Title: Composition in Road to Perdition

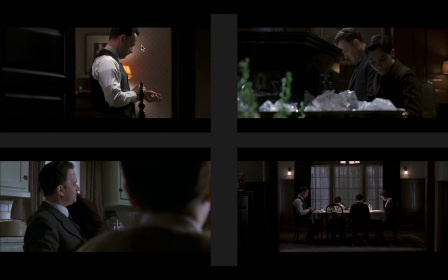25:24 I mentioned just a moment ago that that Mike Jr. only sees one side of his father. Okay, this is how Tom Hanks's character is positioned in the frame for much of the beginning of the film, at least when his son is concerned.
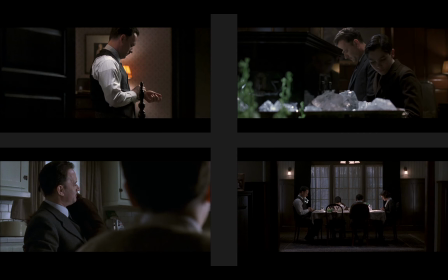25:43 Okay, his son oftentimes only sees one side of his father. Here, look at this bottom right frame. This is really interesting. This is their dinner table. They're not positioned kind of equidistant from one another when they sit down and eat dinner.
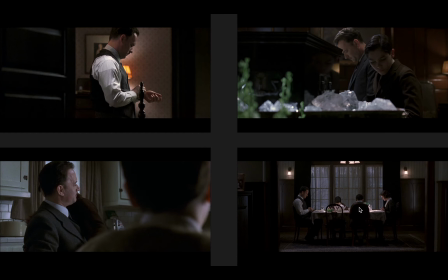26:00 This is Mike Jr. And you see here how he's closer to his mother than he is to his father. This is to suggest and show the distance, the emotional distance between him and his father, and the emotional closeness that he has with his mother.
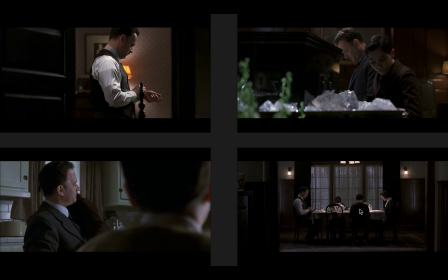26:15 And of course, this is really meaningful for later when his mother and his younger brother are killed. The only person he's going to have left is his father. And then, of course, the rest of the film is about how they grow closer together. I'll talk about that in just a sec.
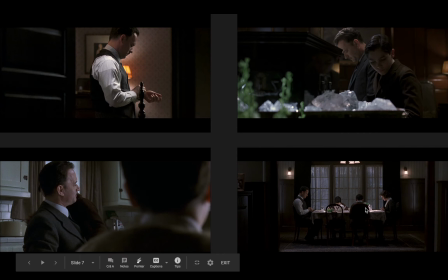26:31 But again, I wanted to show this to you so that you could see the way that blocking is so important, the way that characters are positioned in the frame. Here, it's to show just one side of Mike Sr.
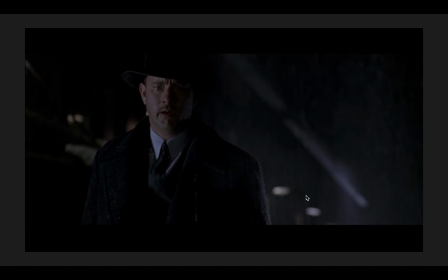26:47 Now, once Mike Jr. witnesses the murder that, of course, sets everything into motion, he witnesses this execution-style killing of another mobster,
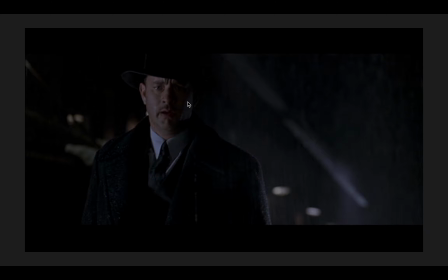27:01 and then everything becomes clear to him. He knows what his father does. He sees the other side of his father, and of course now Hanks is turned to face his son. So we get this medium shot,
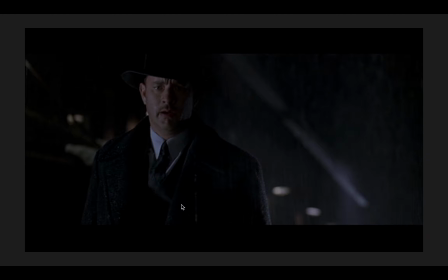27:20 or medium close-up shot of Hanks looking at his son, who's just seen his father kill people. But even here, half of Hanks's face is in shadow, and this is suggestive of kind of his good side and dark side, his good side and evil side.
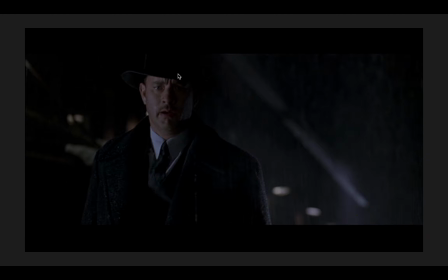27:41 So even though he's facing Mike can see his father's face fully. Half of his face is in darkness. This is a much different shot. Here, look at the tone of this shot in terms of the color versus this shot.
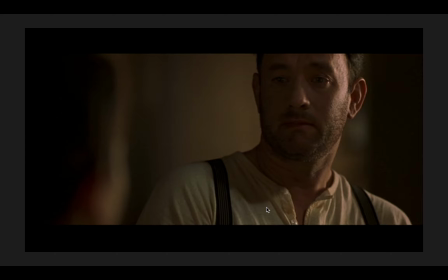27:58 Hanks's face is a little bit more brightly lit. The colors are much warmer. But look how much closer he is to his son. His son's here in the foreground. So we get this over-the-shoulder shot. So the physical proximity, the physical distance between the characters has closed. They're closer together. This is later in the story when they've drawn closer together.
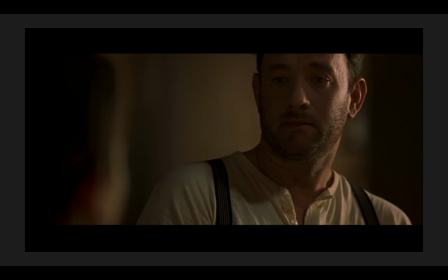28:17 They've formed a much stronger bond. Okay? And so that bond is communicated partly through the composition of the frame here. Okay. So that's really all I wanted to share with you at this point on Road to Perdition. I hope that was useful.
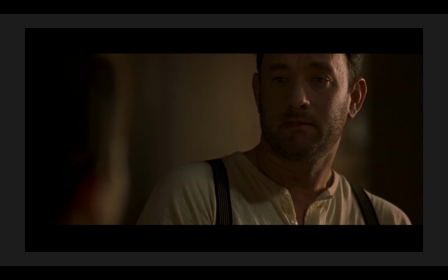28:35 I hope that was helpful and interesting to you. I hope you got to see the way that we can talk about scenes and shots using some of these terms. If you have any questions about what I've said here,
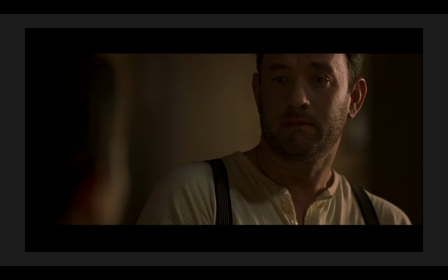28:50 feel free to email me or try to get me on a chat in the afternoons. Or if you have any further thoughts on these scenes or scenes I didn't talk about, I'd love to hear them, so you can email me those as well. All right, take care, guys.